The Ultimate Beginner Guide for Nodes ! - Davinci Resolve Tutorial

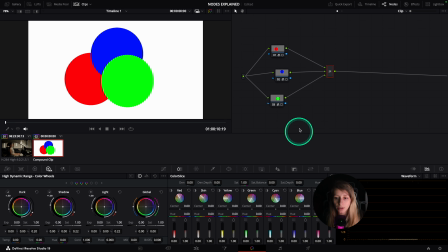[16:01]
Okay, so you can see that the node that is the most important is the one that is at the bottom of the layer node. If, for example, I do another node,
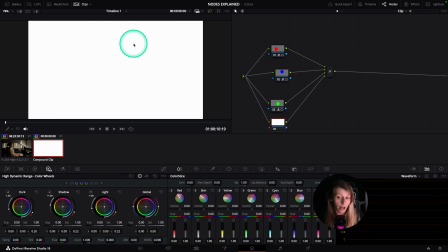[16:13]
then you're going to see that my white canvas is going over my circles that I've done over here.
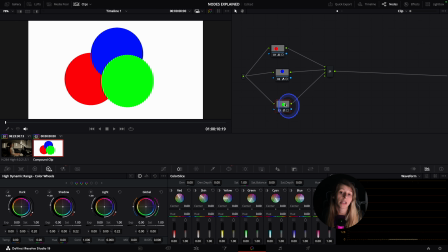[16:21]
Okay? So the node at the bottom is in priority over the node at the top. This is actually what you need to know. So why is it useful for us in color grading to have this? It can be useful because you can
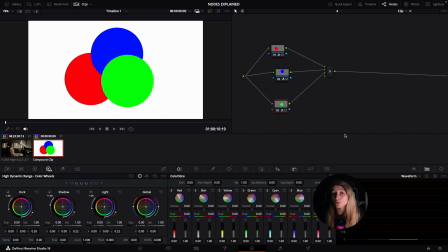[16:39]
prioritize elements over others and avoid you to do very tedious adjustments in your notes.
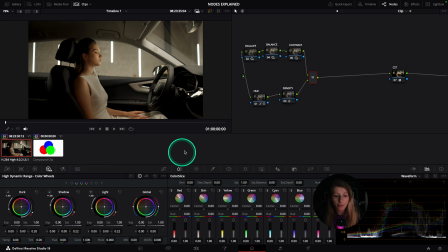[16:46]
Okay? So for example, right, I have my character. So let's go to our hero shot.
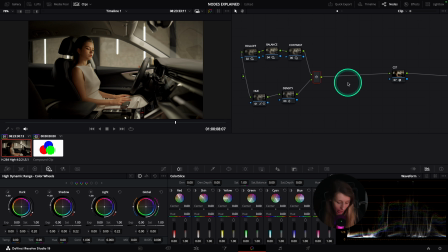[16:52]
I have my character and I want to change her skin. Honestly, I don't really advise to select the skin, but I'm just gonna do it for the example. So what I can do is that I can create a layer mixer.
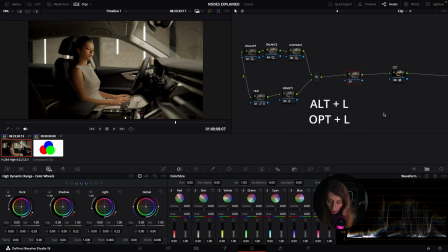[17:08]
So if you want to create a layer mixer from scratch, it's Alt L, and I'm gonna select the skin. So let's just put skin here. I'm gonna select the skin in the bottom node because the bottom node is
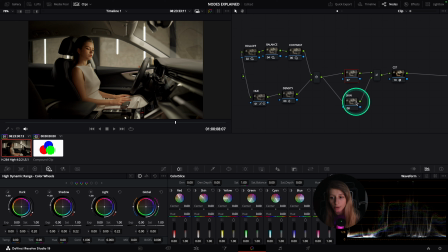[17:24]
priority over my upper node. Okay, so I'm gonna select the skin like this.
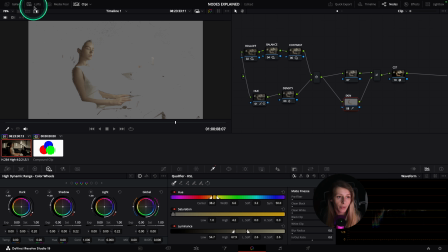[17:30]
Do a rough select to show you. Okay, and I'm just gonna change the color of the skin.
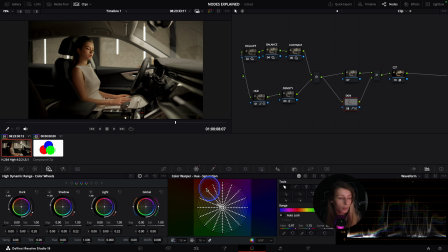[17:36]
I just do it with the color wrapper, and I'm gonna make her a tiny bit more,
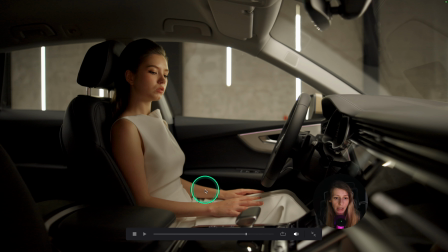[17:41]
just a tad more pink to compensate for the yellow. And here, this is gonna be our background.
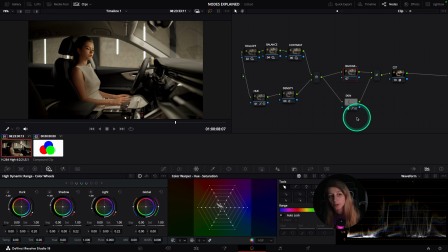[17:49]
And I find the background way too warm. So what I want to do is that I want to say to the layer mixer, my skin is priority over the background. So whatever change I do in the background,
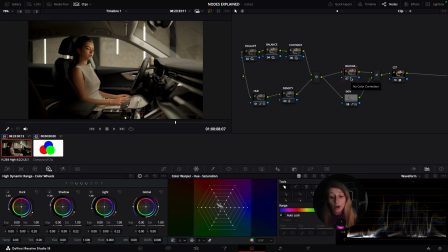[18:03]
then it will be affected on the skin at the last result. So if you can see, if I go to a temperature that is colder, my skin is not affected. If I go pretty far, my skin is still not affected.
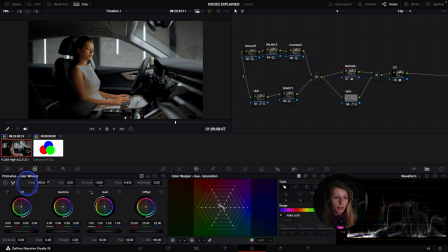[18:21]
So I'm just gonna have the environment a bit colder to have something a bit more neutral. And so if you can see, right, then because I find that this is colder, I find that the skin should follow. Just to be a bit more natural, yeah. I easily isolated elements just thanks to the layer mixer node.
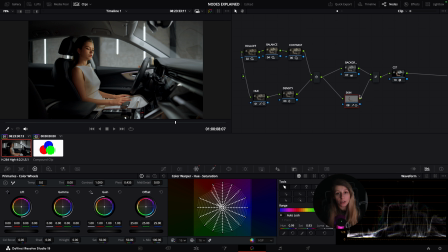[18:40]
It is pretty convenient because I could maybe have done this with the magic mask, but the problem is that with the magic mask I need to make sure that there is no other nodes before my magic mask that maybe will make me retrack again and again if I change before,
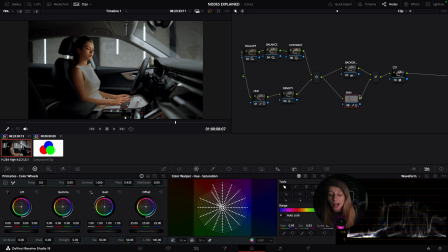[18:58]
and I would have to make sure that the track is going well and there is no tiny bits that is popping out. I could have also done it with some windows, but then like it would have been more messy. Here I have a clear selection and a clear separation between elements.
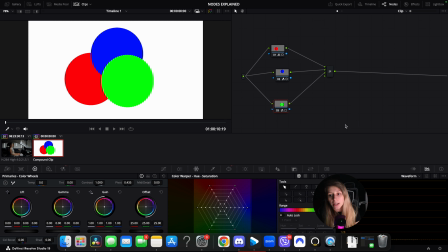[19:16]
Also, something to know with the layer mixer is that you have the possibility to choose composite mode. So the composite mode are working in the same way as you can have in Photoshop, After Effects, etc, etc.
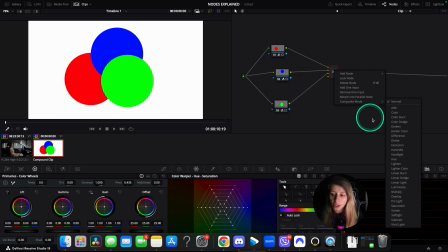[19:32]
This is just modes to blend the image. So for example, right, if I just use luminosity,
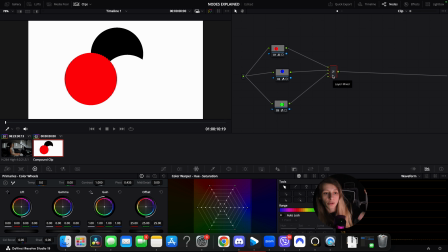[19:40]
you're gonna see that it will affect my image where I'm gonna keep only technically the contrast of the image. If I choose color, it will keep all the colors that I have because I only have colors in. So you can play with all the blending modes,
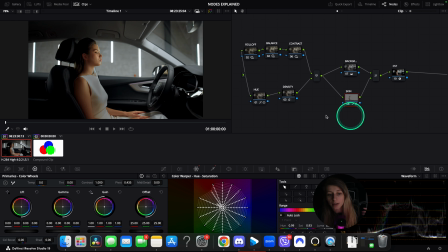[19:56]
but what can be very useful for us is that I can have my character over here,
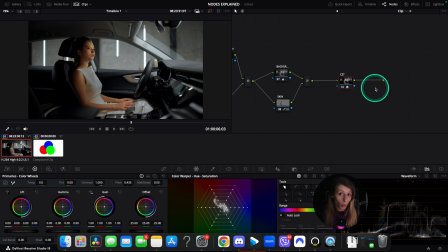[20:04]
and I can say like, okay, I want to put a lot in my image.